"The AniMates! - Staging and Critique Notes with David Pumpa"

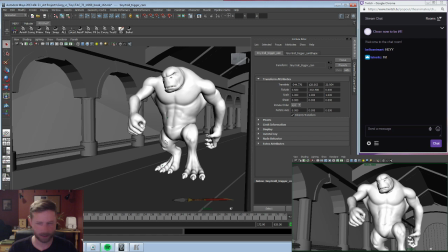[16:26]
Alright, so the first thing my colleague brought up was you have this character here,
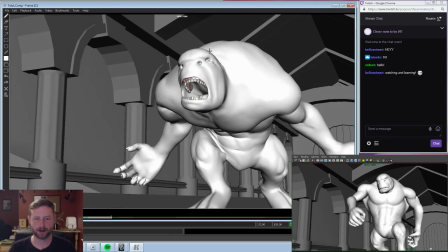[16:38]
and you have him roaring, but he still looks very contained within this space. And the reason I did that, like, just learning from films in the past and other forms of composition and stuff like that, like,
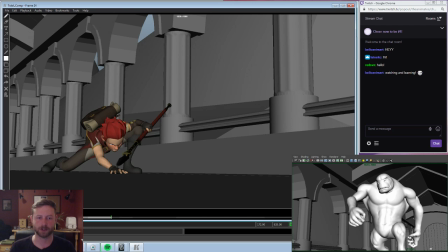[16:48]
whenever you have this exchange between two characters without any kind of physical contact, like, you see it a lot in conversations and stuff, usually you want to designate them to one side or the other, just so you don't confuse your audience.
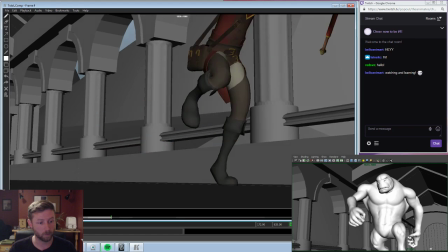[16:59]
So, in this case,
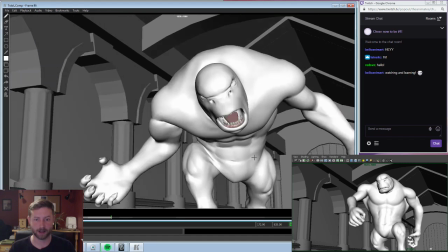[17:01]
you have one character on the left side, one character on the right side, and you kind of go back and forth so people have that kind of like established perspective.
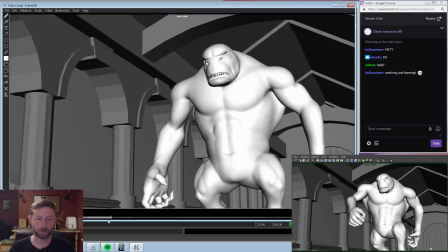[17:09]
But what he was telling me is you don't need to do that.
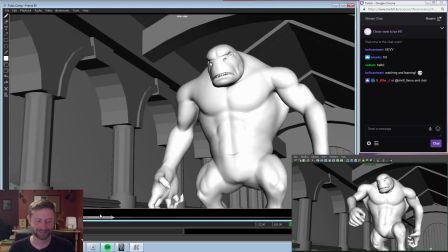[17:15]
Hey everybody. Look at everyone all active now. Warms my heart.
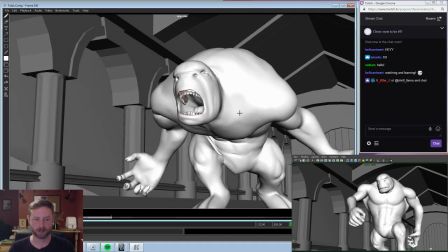[17:23]
So he said you don't really need to have your character stuck in this right half of the screen. You can have him cross this middle line barrier to really kind of get into the person's face.
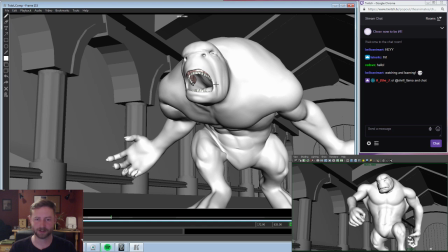[17:34]
So, and there's a couple things that are kind of limiting about his pose here. Like he's got this bent knee and he's got this bent leg, but we can really kind of hyperextend that and get him lunging really far up into screen. And then on top of that, we could also shift our camera a little bit around, a little bit further in to really focus on this part of his face here.
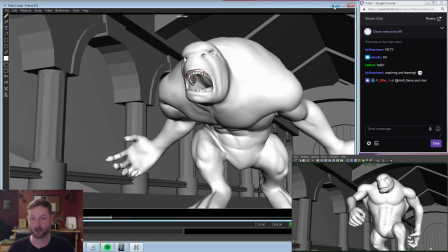[17:51]
Like really get that on that left third and show him as this dominating, frightening character.
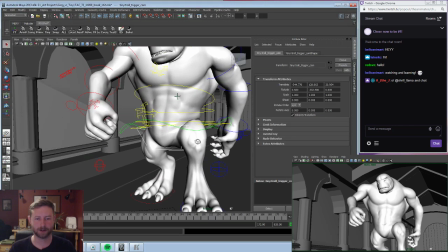[17:58]
So I'm kind of curious about how I should do this.
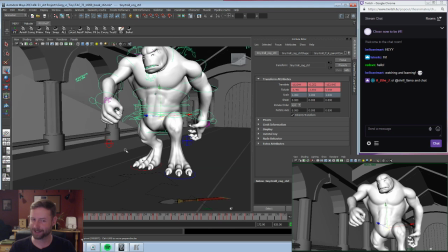[18:02]
My first instinct is to use animation layers, but my animation layers, not always the greatest.
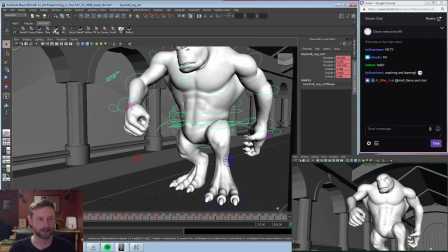[18:14]
Let's see. Let's see if we can do it. I'll select all the Tiny's controls. We'll create a new layer.
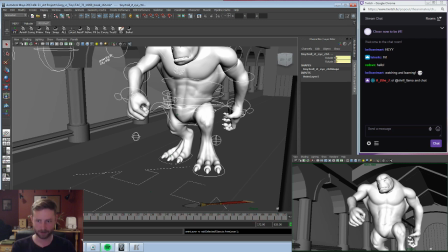[18:21]
Call it Tiny's layer.
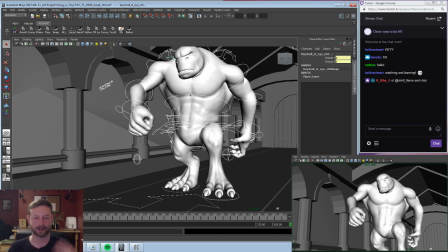[18:28]
And we'll give it a shot. Because I don't want to sit here and try to rebuild my arcs, rebuild everything. If I can do an animation layer and just do two additive keys and stuff, I think that'd be fine.
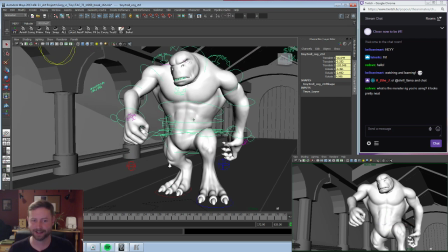[18:37]
What is the monster rig you're using? It looks pretty neat. Okay. So.
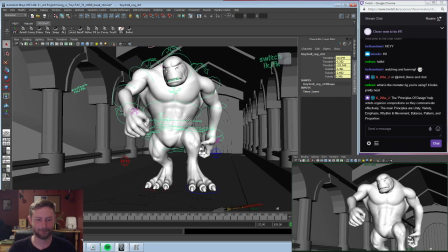[18:43]
This is a character called Tiny. If you've been in animation for a while, you might recognize this guy because he came out like back in 2008.
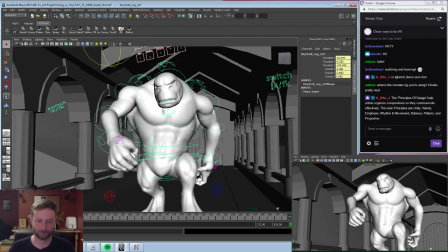[18:53]
2008. This is a rig that's 10 years old, and I picked up this rig specifically because I was looking for a character with this type of body,
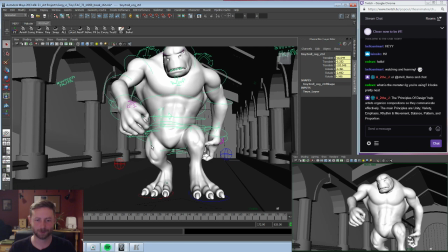[19:01]
and something with a face rig and some minor controls, but a lot has happened in 10 years.
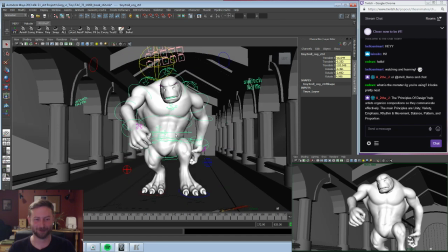[19:07]
So this rig is actually pretty outdated.
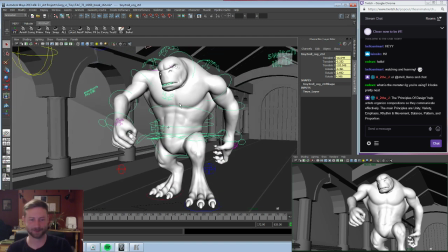[19:11]
And the big bragging point about him in the past was he had a full muscle system, like a dynamic muscle system.
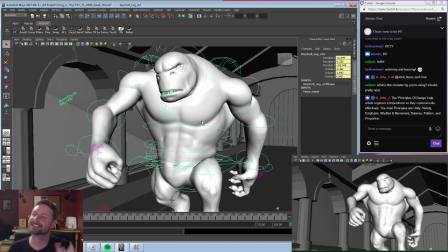[19:18]
And so he's a very, very resource-heavy character, which is not fantastic for me.
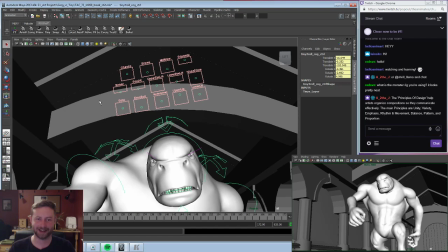[19:26]
Like this is an example of his facial rig. If you've been in animation school in the last 2-3 years, you probably haven't even seen a setup like this.
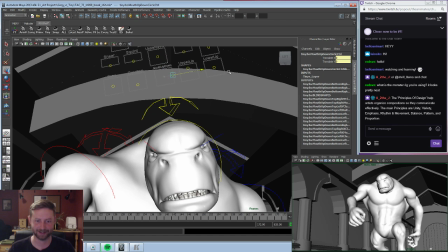[19:33]
But it is a very limited way of dealing with faces. The left and right are ways to control the left or right side of the face, and then the up or down is like the extreme of whatever pose you're doing.
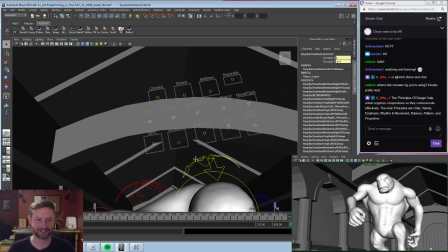[19:46]
For instance, like he just has a control called emotion.
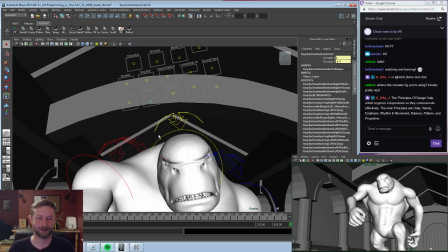[19:51]
It's not smile, it's not frown, it's just, hey, what is the emotion of your character?
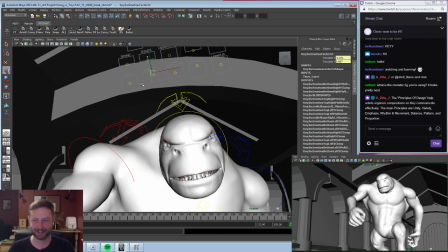[19:56]
And then you have a very limited aspect of what he can and can't do. So this was...
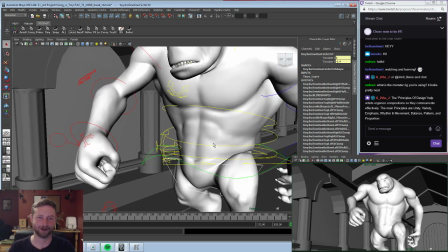[20:02]
I would call this a poor choice on my part for doing this sequence. I would not use this character again.
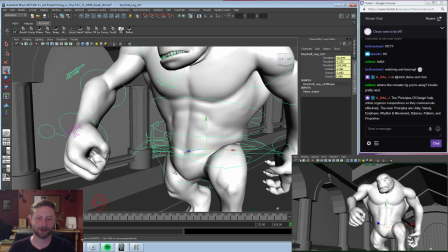[20:07]
There's so many other better options out there that have so many more features on them. Do the teeth move?
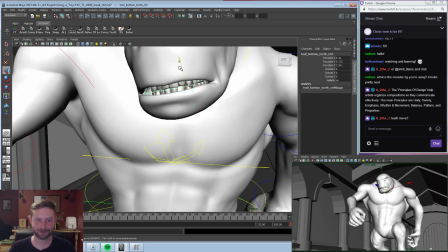[20:14]
Yeah, the teeth do move, actually. They have just little translate sliders somewhere.
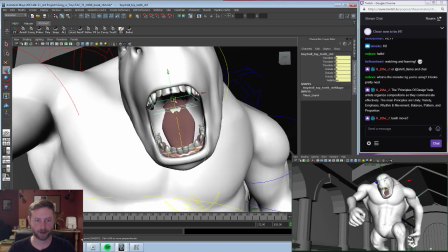[20:20]
Whoop. Open your mouth, we're gonna play dentist. Yeah, so his teeth can come out and stuff.
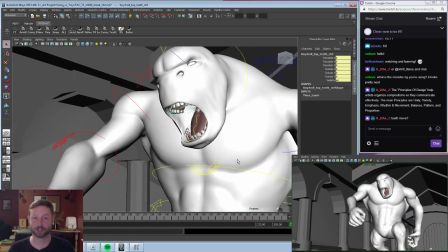[20:30]
Which is how I was able to cheat some of my other shots.